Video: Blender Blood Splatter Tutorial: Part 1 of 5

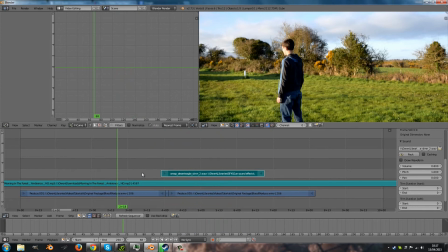[4:13]
One more thing I'm going to add, because I think it sounds really cool,
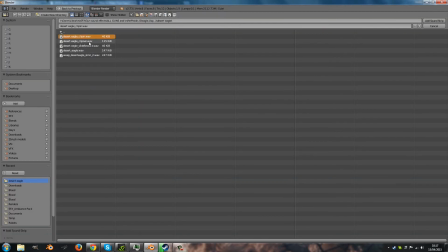[4:18]
is these three sound effects here.
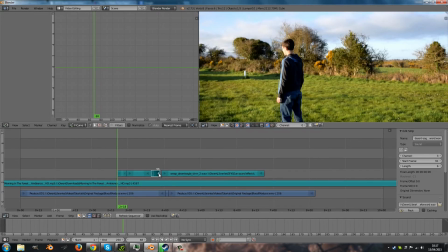And if I just move it like this, now it sounds like it's actually being loaded before it's fired.
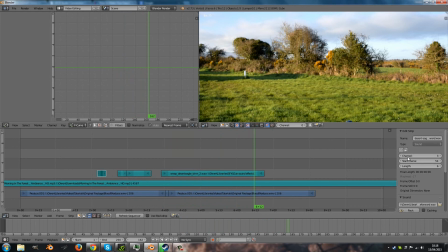[4:39]
Which is perfect. Though I might turn the sound of all three of those down a bit.
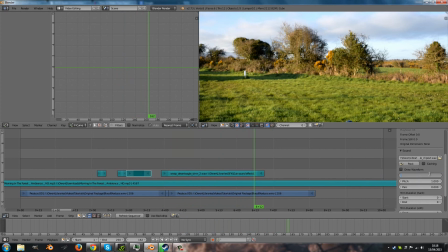[4:50]
Just to make it feel a bit more realistic, so they're not just as loud as the actual gun sound itself. I might bring that up to 0.1 again. for one.
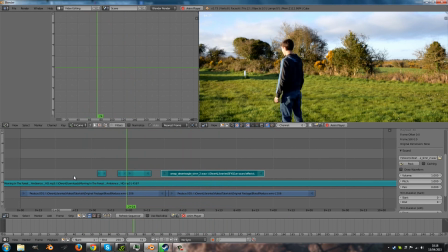Yeah, that looks great. Okay. So, I already know the video finishes at 200, so I'm just going to press Control, F12, and render the entire video out.
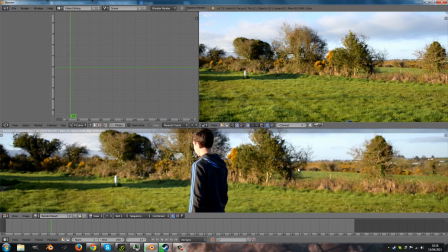[5:28]
Should only take a couple of seconds.